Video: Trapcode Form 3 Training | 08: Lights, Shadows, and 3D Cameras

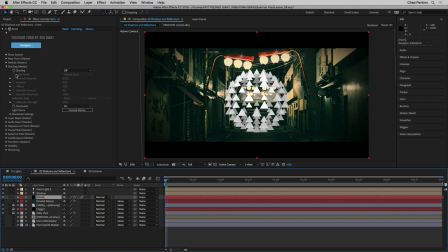Now we can go down to form here and adjust some of the values of the shadowlit settings. By the way, if you don't want to call your shadowlit shadow, you can actually click on the choose name button and then put in whatever name you want to call it. But by default, shadow is the secret word.
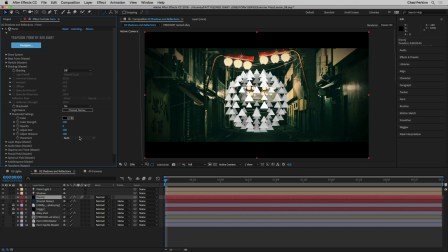So if you open up shadowlit settings, you have some settings here as far as the placement of the shadow, the size, the distance can be adjusted. The opacity of the shadow can be adjusted, which is really cool. I'm just going to undo that. Also, the color strength, we can take this down if we want to bring back in some more of the original color.
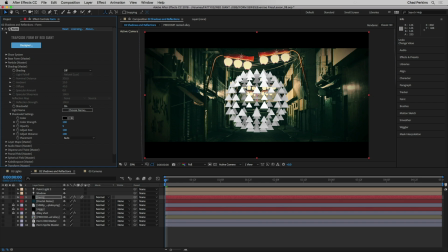And actually, I could change the color. So in this case, I don't want a black shadow, really. I'd prefer one of these darker tones that's not quite black. And then I could bring up the opacity of the shadow, and we can dial that down to taste and make this composite it a little bit better.
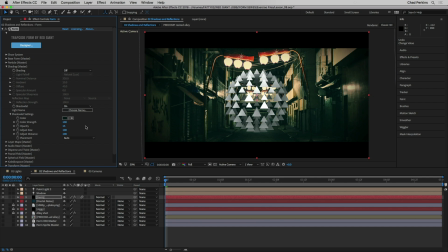So even just having flat white particles and no light set up, shadow lids can also be a great way to bring more realism in our scene when we're compositing form into a scene with lights. Now I'm going to take opacity back down to five, and I want to talk about reflection maps.
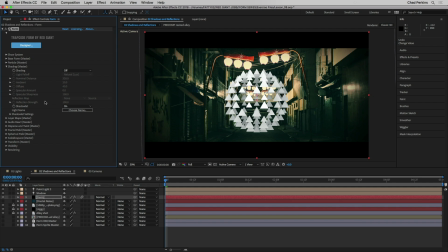Now in order for reflection maps to work, you need a couple things. First of all, you need shading to be turned on. Right now, this reflection map stuff is all grayed out. We can't get to it, So we've got to take shading, change it from off to on to use the lights in our scene. So now you can see these particles are being illuminated by these two lights, which is great.
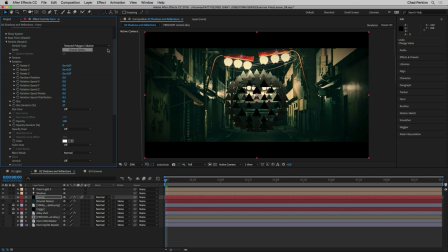The other thing that you need, again, is that you need to change the particle type to one of the sprite or textured polygon options. Now, again, remember that sprites always face the camera kind of like this. So when we use our reflection map, which creates like a spherical reflection map,
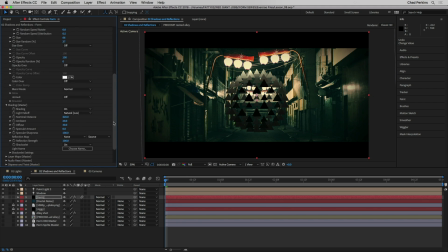it's not going to pick things up quite that much. so I'm going to go ahead and change the reflection map now to this uh resized version of this alley so now we could get this kind of again spherical reflection
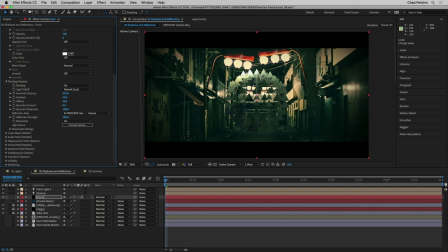map showing up in our particles so it feels more believable that fits in the scene we can of course increase the reflection strength if we want these particles to be more mirrory or we could take this down if we just want kind of a more subtle reflection um we have a lot of
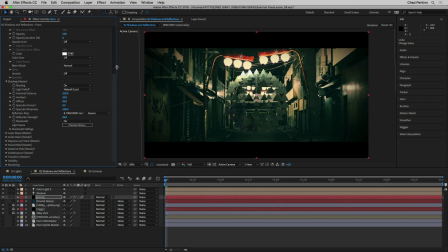flexibility there but getting back to the particle type here. I'm going to go back up to my particle type.
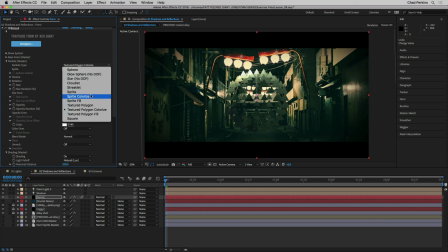And again, if we chose a sprite, let's just say sprite colorized, so it would look similar. We're getting the same thing. All these particles are facing towards the camera. But when we say textured polygon colorized, what happens is is if we go into the rotation section, we have the flexibility to rotate these in different directions.
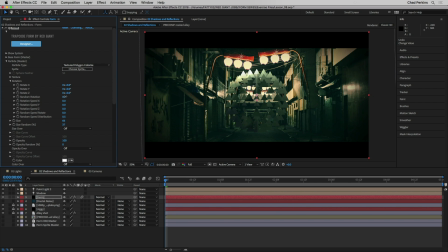I'll just increase random rotation just a little bit. And as these particles rotate around at different parts, it's kind of catching the light or catching the reflection of different areas of the reflection map. So it makes them feel more reflective. So as a final step here, just kind of put some polish on this, I'm gonna set a keyframe on an animate random rotation from 90 to zero.
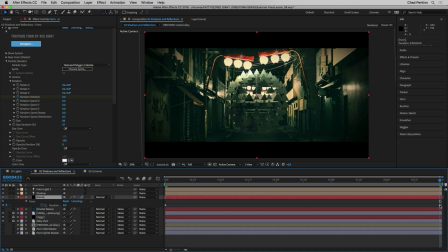And then I'm going to press the letter U to reveal the keyframes, right click on this one, choose keyframe assistant, easy ease in. Then I'm gonna right click on it again and choose keyframe velocity and then I'm gonna increase the influence to
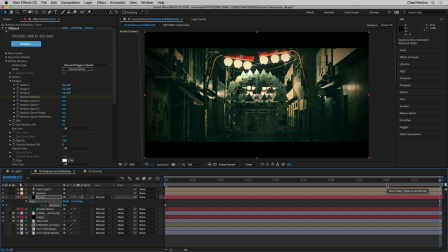something really high like 90% and now when I play this back we've got a cool little animation very cool and again because we're using textured polygons instead of sprites these little particles can rotate
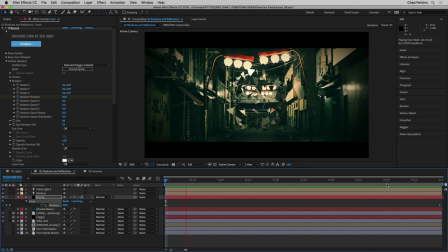in 3d and pick up more of the spherical reflection map which kind of creates this cool jittery mirror-y look,
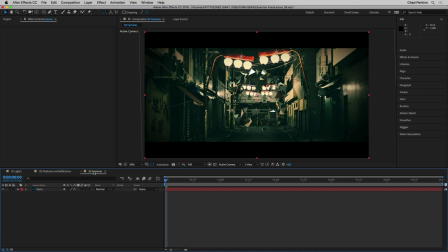which is awesome. Now, lastly, let's take a very brief look at using cameras.
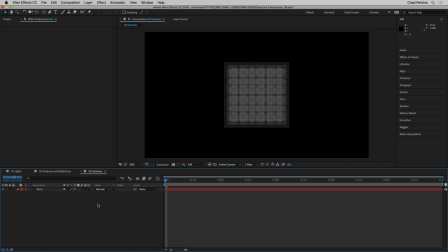We've kind of used cameras here and there throughout the series already, but let's just officially use them in preparation for all the cool stuff we're going to look at in the next tutorial. I'm going to select the form layer here, open up the designer.
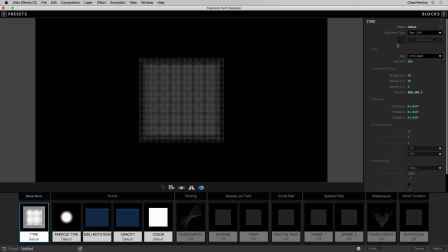I'm going to select the base form here and then go into base form type and change this to OBJ model.